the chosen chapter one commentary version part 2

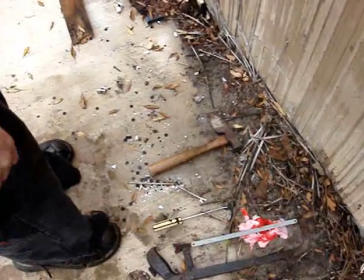And here I am picking up the hatchet, getting ready for the end of the torture scene.
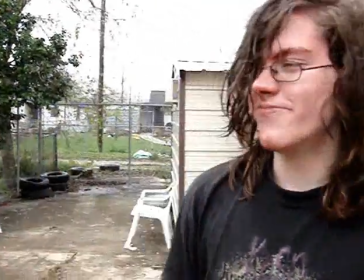As you can see, there's my little set of tools, and I use them one by one.
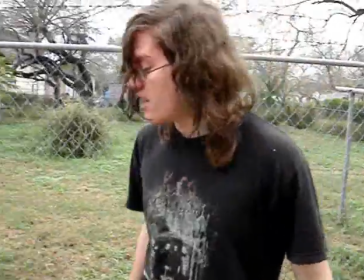Now, right here, I actually used a set of wood for me to hit instead of his leg.
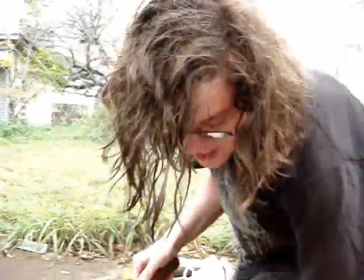It didn't produce a good sound, though, so we had to, I decided to do a little bit of a slow-mo thing going on.
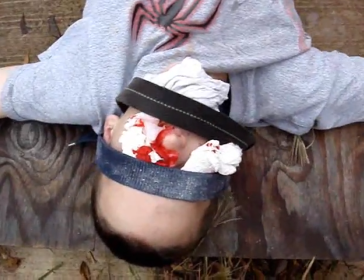I like how I start the shot. It was actually supposed to be used when I was cutting his wrist, but I used it for this part because he's all twitchy.
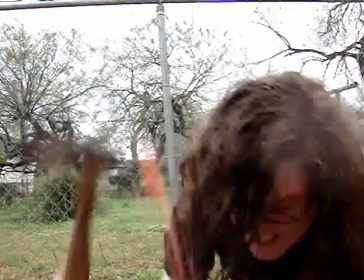And now this is the end of it because there's no way he could possibly survive this.
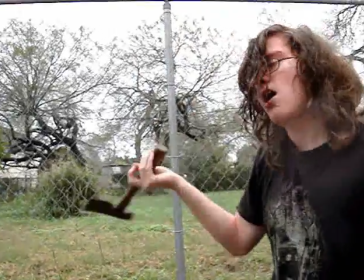I mean, his hand's been cut off, his leg's cut off. He should be he should have bleeded to death.
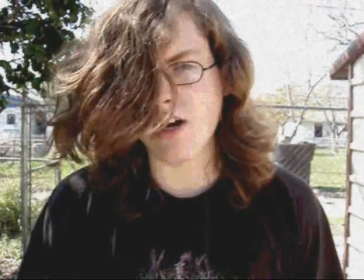So that's the end of the torture scene, and I'm supposed to be dead now. And that's why the poetry scene happens.
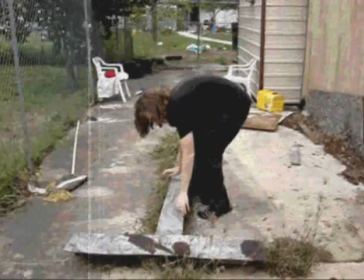Basically, it's just my character. He's supposed to be dead. He's reading the poetry that he had written beforehand.
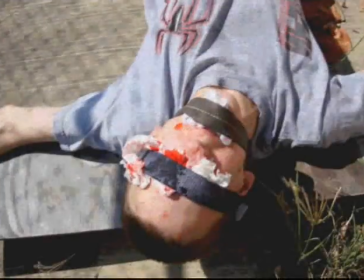You saw him put the little final touch to it. And these little flashbacks, they were put together to separate it in segments.
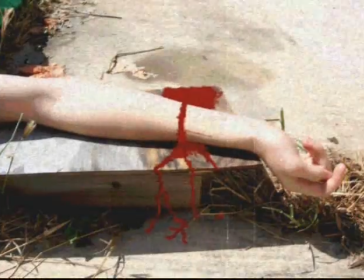And basically, it was done in Photoshop, the arm and leg cut off part.
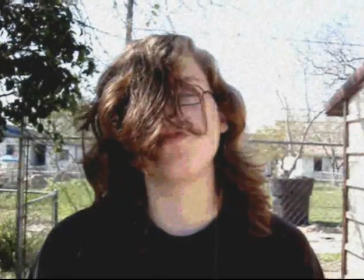Kind of lame, I know, but bear with me. I was having to do all the work.
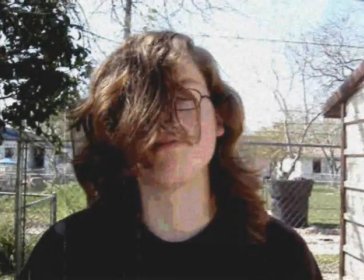And right here I say lifeless. It's muted because the idea is that I have no life left. So I thought that was a cool idea. And wait, what's this?
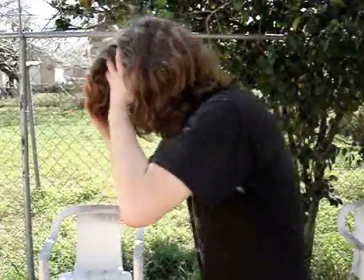I'm alive, and I'm vomiting.
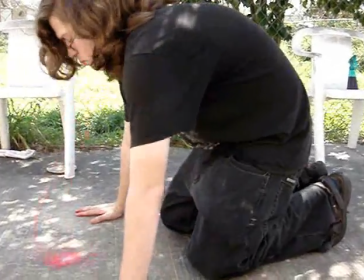Main reason I'm vomiting is because I've just changed my past, and my mind is basically reconfiguring itself with the new memories.
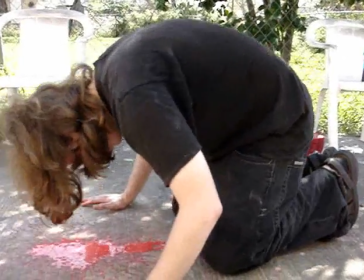And I'm vomiting over it, because it's trying to recalibrate. And I licked it.
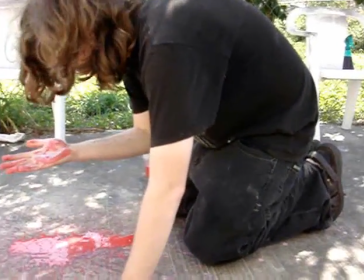I accidentally gave my character a licking fetish. That evolves in part 2 into something much more creepy.
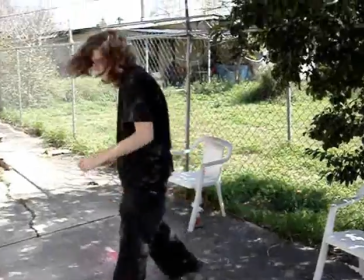Here, I vomit again, and Manny wasn't supposed to get bloody at all, but at one of the takes,
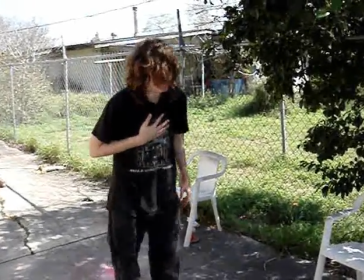I accidentally shot vomit all the way on his leg, and he kind of got a little upset about that.
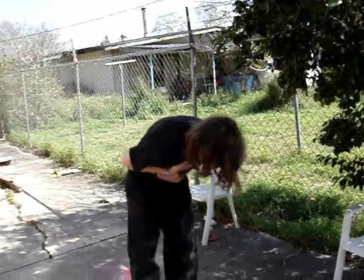But that's Manny for you.
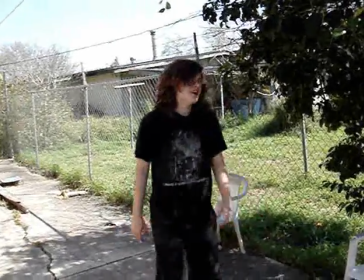And now Manny gives me a few false ideas as to what's going on and why I'm still there.
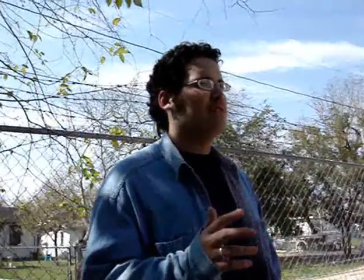And basically, it's just to throw the viewer off as well, make them think that it's one of those.
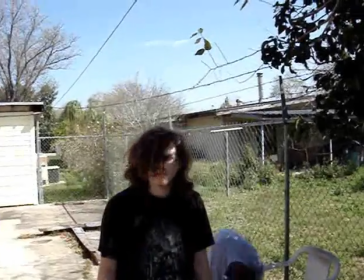But, oh, look, my past self is up. He's perfectly fine, not cut up at all.
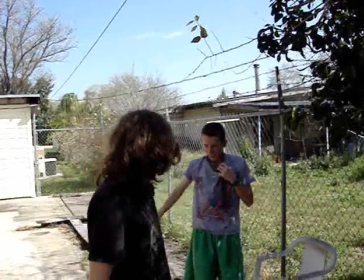Now, in this one, we forgot to explain that. It's explained in Chapter 2, though.
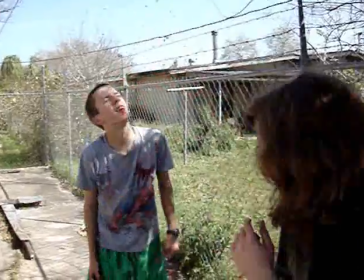Right here, the fight scene is pretty lame. Mainly because we didn't choreograph it at all.
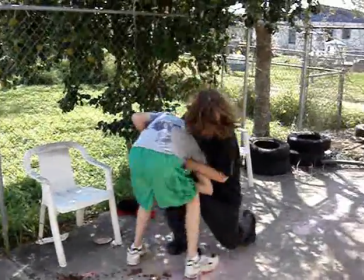We just kind of did it on the spot. But here's my writer's convenience version of why the fight is lame.
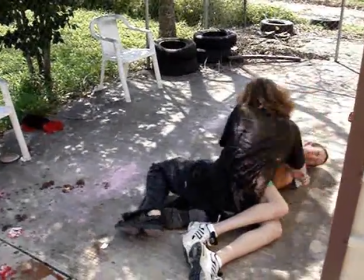See, every time I hit my past self, I'm changing my past, which makes me nauseous, and that's why I'm not really able to fight too much.
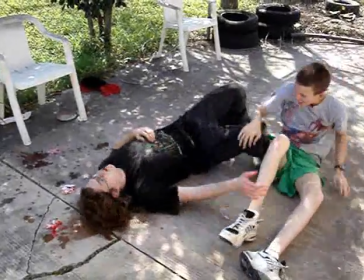And he easily takes me down. See, that works. Right here, when he takes the pipe and starts bashing my head in,
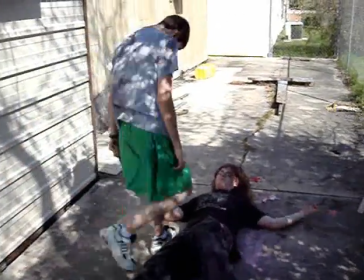we actually use a bunch of rotten oranges tied up inside a shirt to make the splash sound.
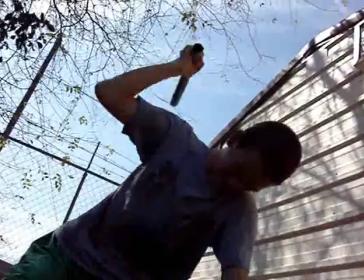This was actually a lot longer, but due to the fact that he started kind of whacking the oranges pretty lamely, we cut that out.
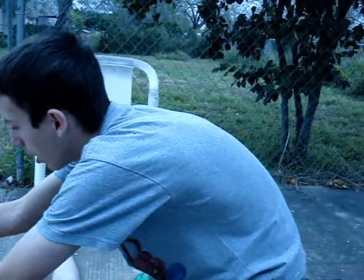This was actually the first day of shooting that we shot the brain scene.
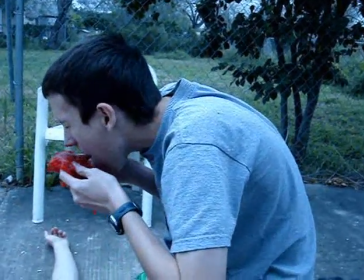And the brain scene was actually supposed to be a lot longer. He was supposed to rub it all over his face, but I decided to cut half of it short.
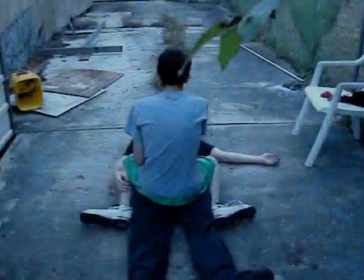Right there, he's throwing the brain.
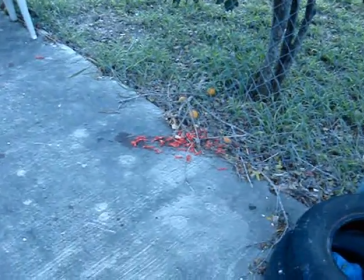Again, first day, and it was darker on the first day than it was on the next day, but it's dark right now, as director's convenience, I mean, because he just killed me.
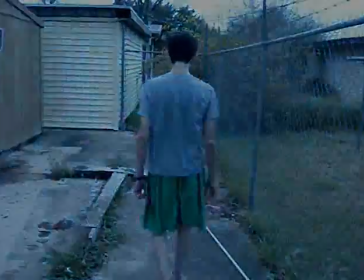And because this next shot was shot another day, the director's convenience explanation is because my character is coming back to life, so it's bright instead of dark.
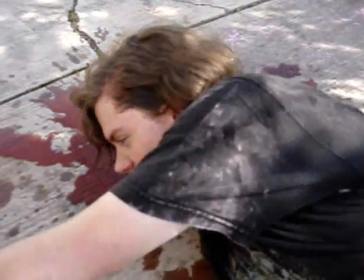And then, of course, it goes back to dark again because it changed day of shooting, but it's dark again because
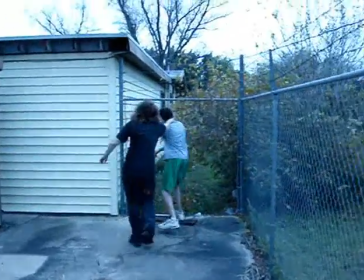I'm killing my past self again. Director's convenience.
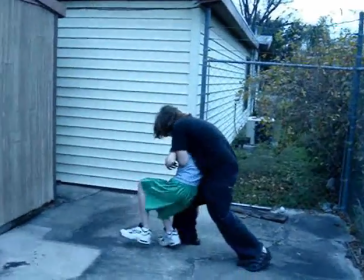Gotta love it. I chose music because I wanted it to be aggressive.
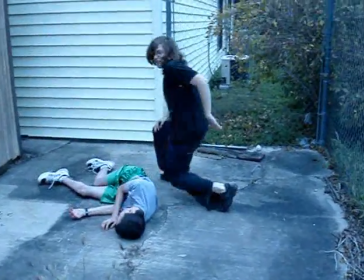And Slayer's always good for that for some reason.
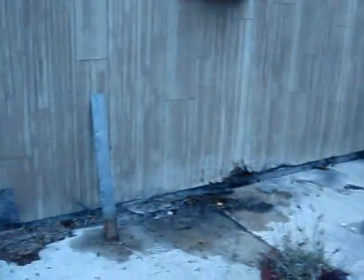Right here, the effect I used is the sepia tone effect on Windows Movie Maker.
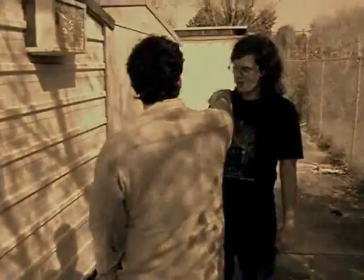It's supposed to represent that he's taking me to the present, where I'm supposed to be. So right here, I'm back in the present, where I'm supposed to be.
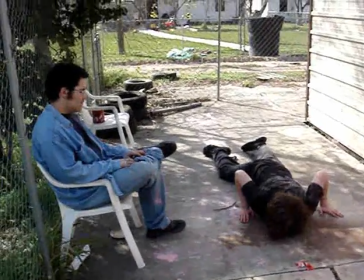Now this little conversation, I meant to explain more things in it,
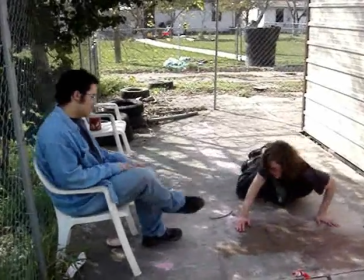but due to the fact that I lost the script, I had to try to remember everything on the set.
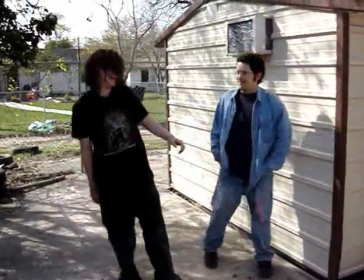And of course I forgot a few things. So my bad.
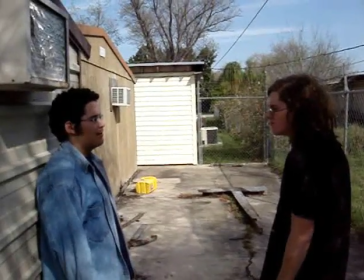And of course the pickup was not so well on the voices because the wind kept getting involved.
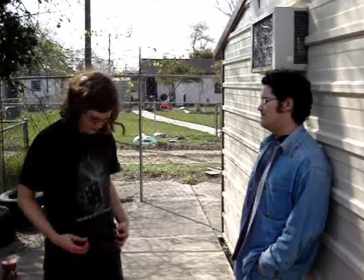I also repeat the word wait too often, again because we lost the script.
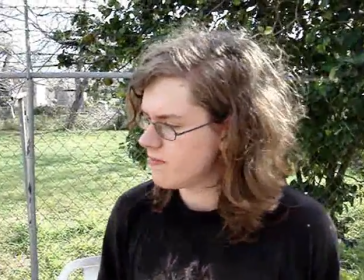But you taking me back in time. I've changed who I am.
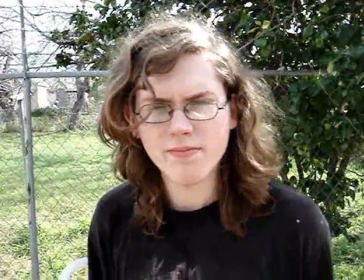See, we explained Manuel being my father and that we're from another plane of existence and that I'm only half human,
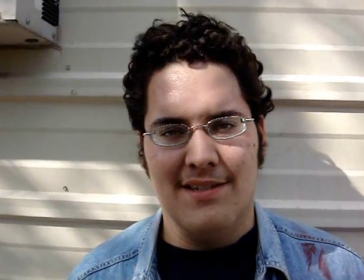but we failed to explain why my past self was regenerated and why I regenerated,
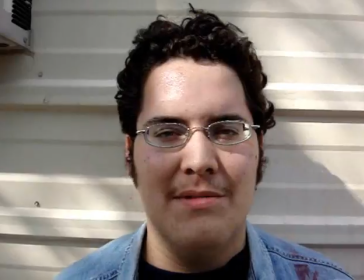why we came back to life, even though we were technically supposed to be dead. But that is explained in Chapter 2, so you'll just have to wait and see.
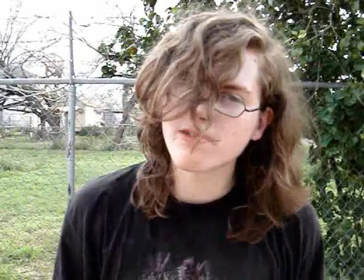Chapter 2 will be coming out pretty soon.
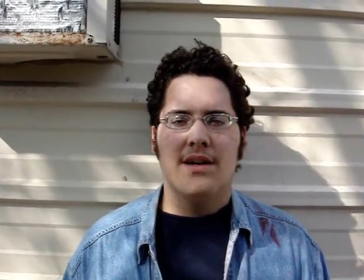And, I appreciate you listening to this commentary, those of you that have.
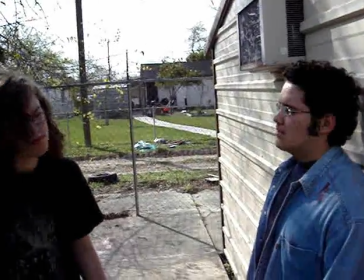It's very cool, thanks. I went through about 3 hours of work putting this together.
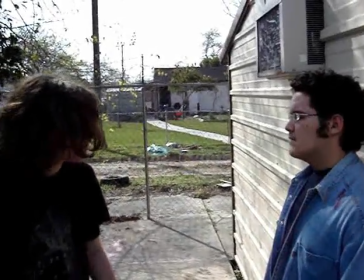Having to edit the commentary together with the footage and lowering a volume and hiring a volume.
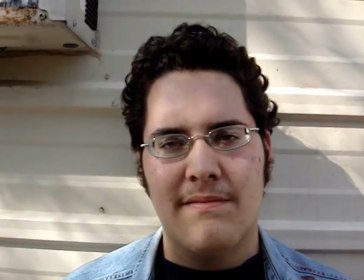And right here, I really like this confused look I have as I fall to my knees.
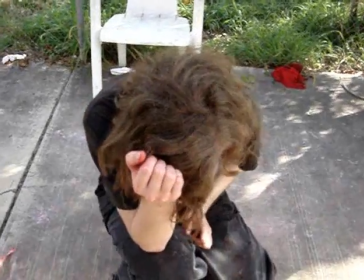And right here, this look I give him is kind of mischievous, like I may not follow his instructions entirely.
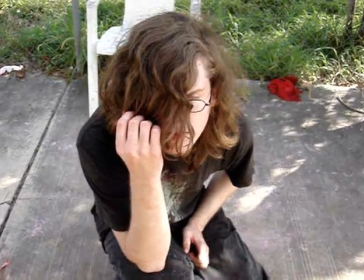I'm just using him to kind of gain more power, in a way.
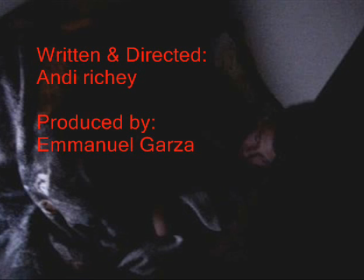And here's my little credits. I was excited about being able to put little snapshots together in the credits.
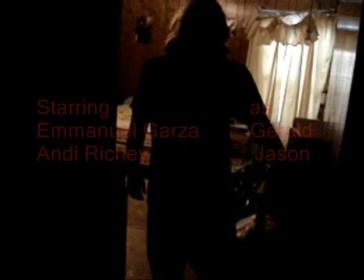I liked that.
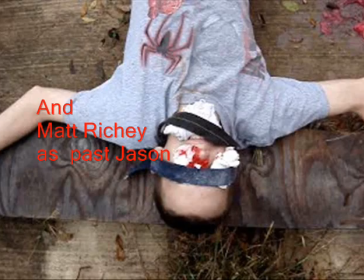And well, now you've listened to the chosen commentary, and I pretty much have nothing else to say.
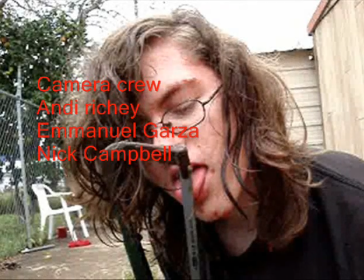So drop by for Chapter 2 coming out soon.